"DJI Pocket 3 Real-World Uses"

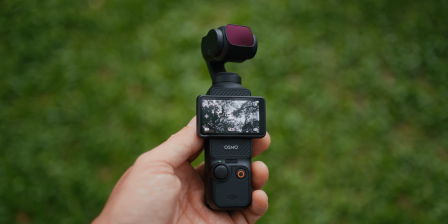0s
Hey there, today I'm going to show you a few ideas on how to use your DJI Pocket 3 for content creation, starting with this talking head shot.
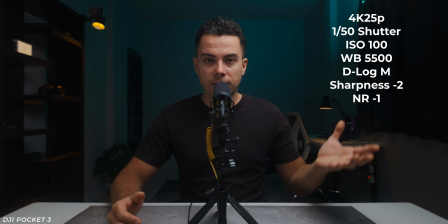7s
Here are the camera settings I'm using to film this. You don't have to use the exact settings I did,
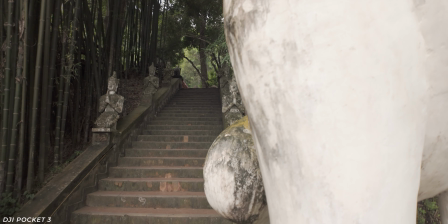12s
but I recommend keeping your ISO as low as possible to reduce noise and shooting in D-Log-M to give yourself the most flexibility when color grading in post-production.
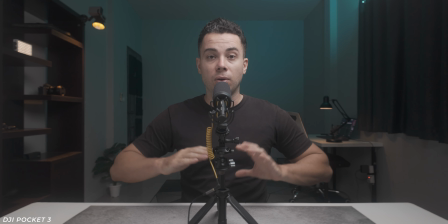21s
Here's how the shot looks without any color grading, pretty boring and dull.
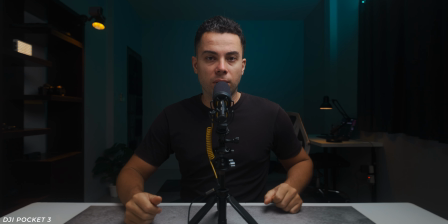26s
And here's how it looks with color grading, much better in my opinion.
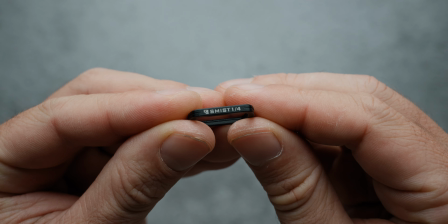30s
Moving on, to make the shot a bit softer, I'm also using the Freewell Pocket 3 Quarter Mist filter.
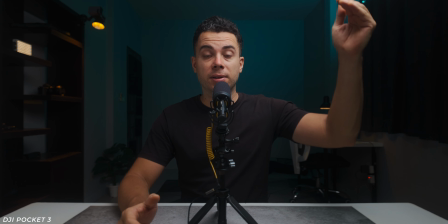36s
This filter essentially fades the shadows and softens the highlights, making skin tones appear smoother.
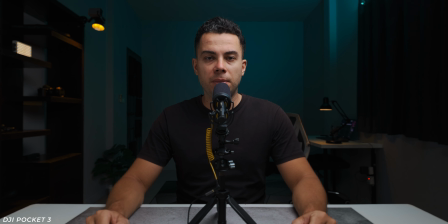42s
Just for comparison, here is how it looks without using the mist filter. And this is how it looks with the mist filter.
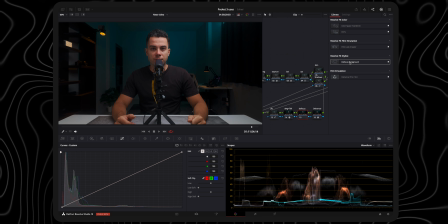49s
Next, to add extra bokeh to the edges of the frame, I've used the focus background in DaVinci Resolve with these adjustments. First, I masked myself out with a circular mask and applied a maximum fade to affect only the edges of the frame.
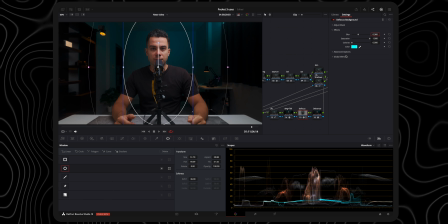62s
Then in the effects settings, I set the blur to 0.36 and the anamorphism to 1.5 to make it look more realistic.
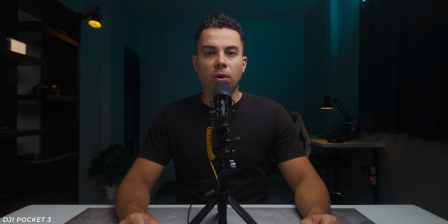69s
The best tip I can give you with this effect is not to overdo it, otherwise it looks too fake. Here is a before and after, before and after.
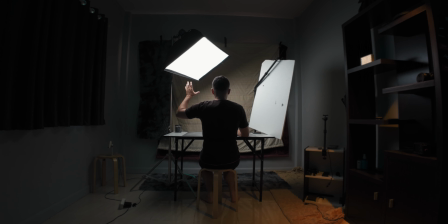85s
Anyways, in terms of lighting, I have a key light with a 60 by 90 centimeter softbox on my left, pointing downwards, illuminating me.
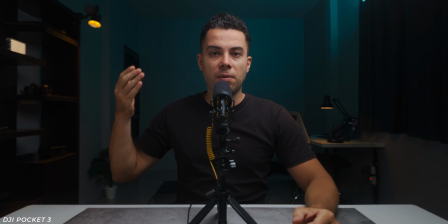92s
A white foam board on my right to fill in the shadows on my face. One practical light on the table behind me.
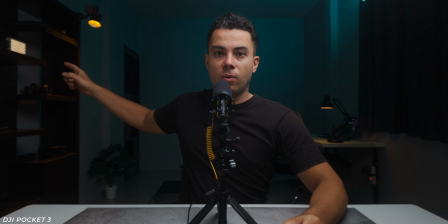99s
One inside this shelf. One above this shelf.
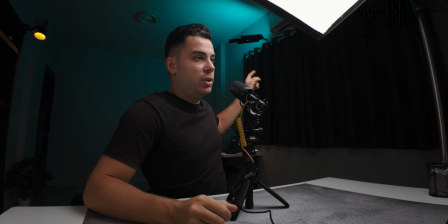103s
And a tube light mounted to my curtain rail behind me to add the teal color you see in the background.
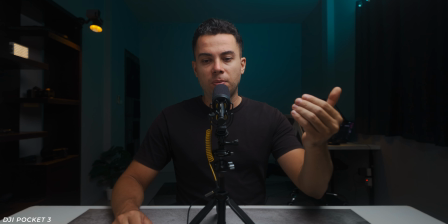108s
I know I'm using a lot of lights, which most of you don't have access to, but if you're going to use your Pocket 3 as a talking head camera,
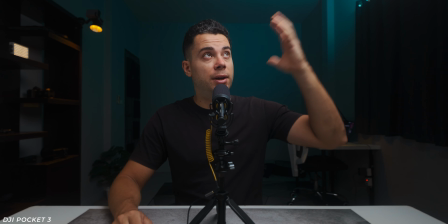114s
you will at least need a good key light to illuminate yourself.
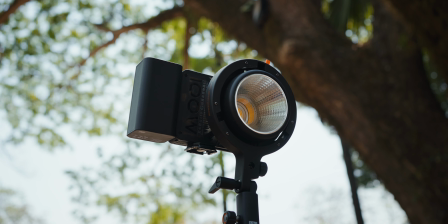118s
I would suggest starting with a light that has at least 60 watts of output and a large enough softbox to make the light as soft as possible.
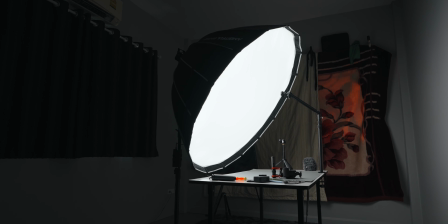126s
However, if you don't have the funds to buy this,
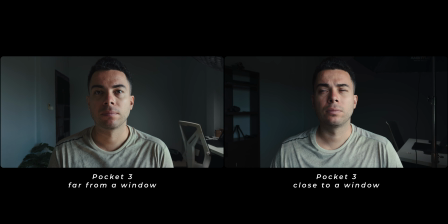128s
at least consider moving yourself as close as possible to a window with a natural light source to achieve soft lighting.
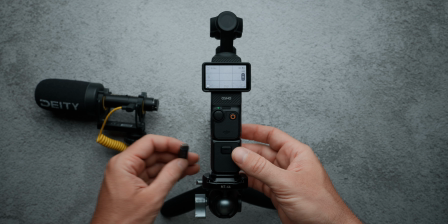135s
Regardless, for audio, I have my shotgun microphone connected directly to the camera using the Boya BYK4
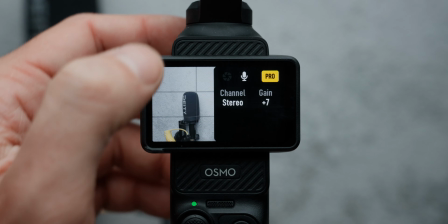142s
3.5mm to USB-C adapter with the audio gain set to -7 in the camera's settings to achieve proper audio levels.
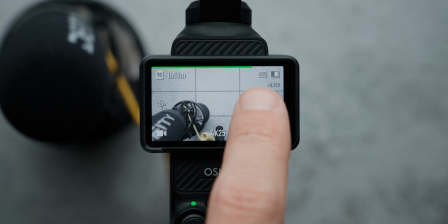149s
From my experience, it's best to adjust the audio gain until you see a slight orange on the audio meter for proper audio levels.
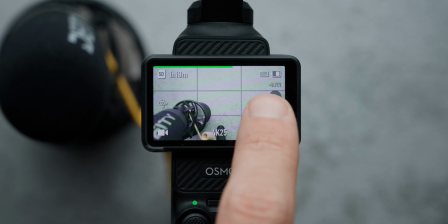156s
Otherwise, you can easily clip the audio.
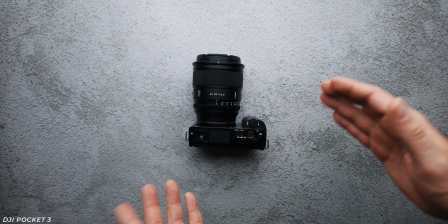158s
Another way to use the Pocket 3 is for overhead shots, which it does really well because of its wide angle field of view and short minimum focus distance.
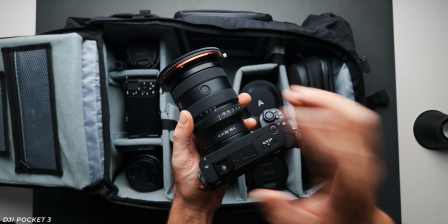167s
This angle is great for filming unboxing videos, product b-roll and general b-roll, and it's very easy to set up.
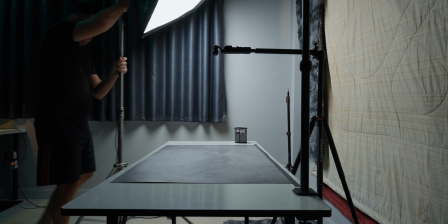174s
Just need to find a way to mount the camera horizontally and have access to proper lighting.
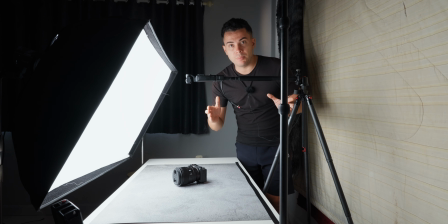179s
Here is a breakdown of this simple overhead setup. First, I have the Pocket 3 extended horizontally from my tripod using a selfie stick to keep the camera exactly above the center of the desk.
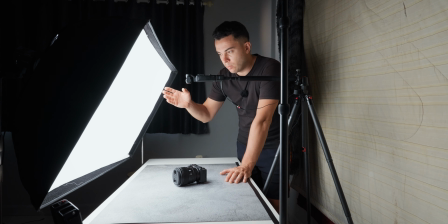190s
Then for lighting, I'm using the same key light I used before, positioned at about a 75-degree angle, as close to the desk as possible to keep the light as soft as possible.
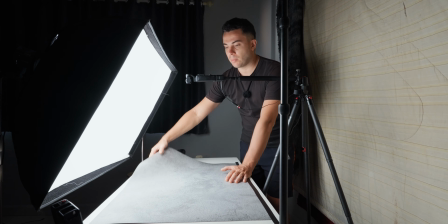200s
Also, I'm using this textured paper background to make the background a bit more interesting.
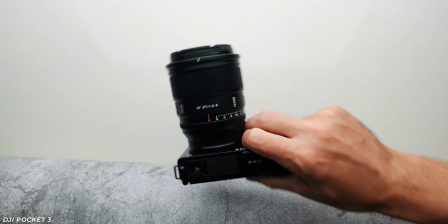206s
Otherwise, it looks like this, a bit boring in my opinion.
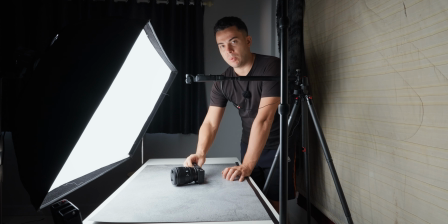211s
With the background, it's definitely a bit more interesting. I'm going to leave links for this background down below.
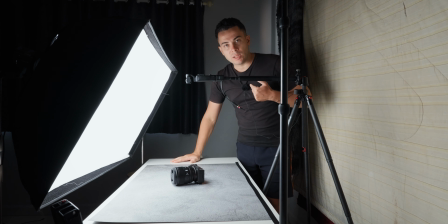218s
And for audio, I'm using the Rode Lavalier 2 lavalier microphone,
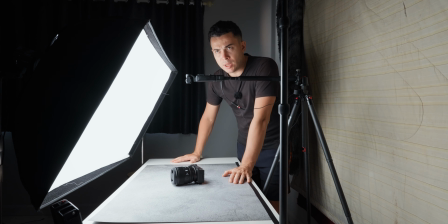221s
which is connected again directly to the Pocket 3 using the Boya BYK4 USB-C to 3.5mm adapter.
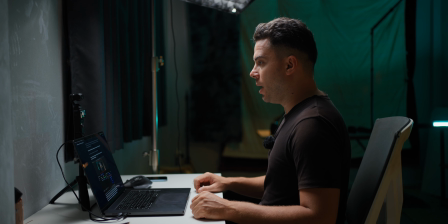228s
Another way to use the Pocket 3 is as a webcam for live streams or video calls by plugging
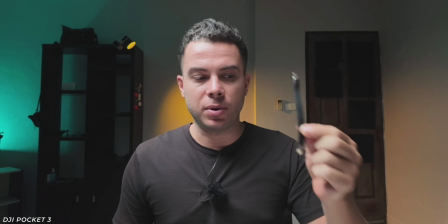235s
it directly into your computer with a simple USB-C cable or using the DJI Mimo app on your phone.
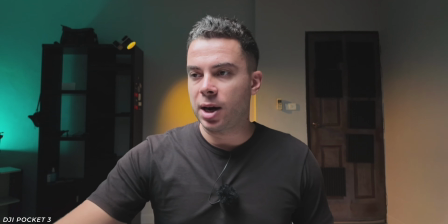241s
However, there are a couple of things to consider.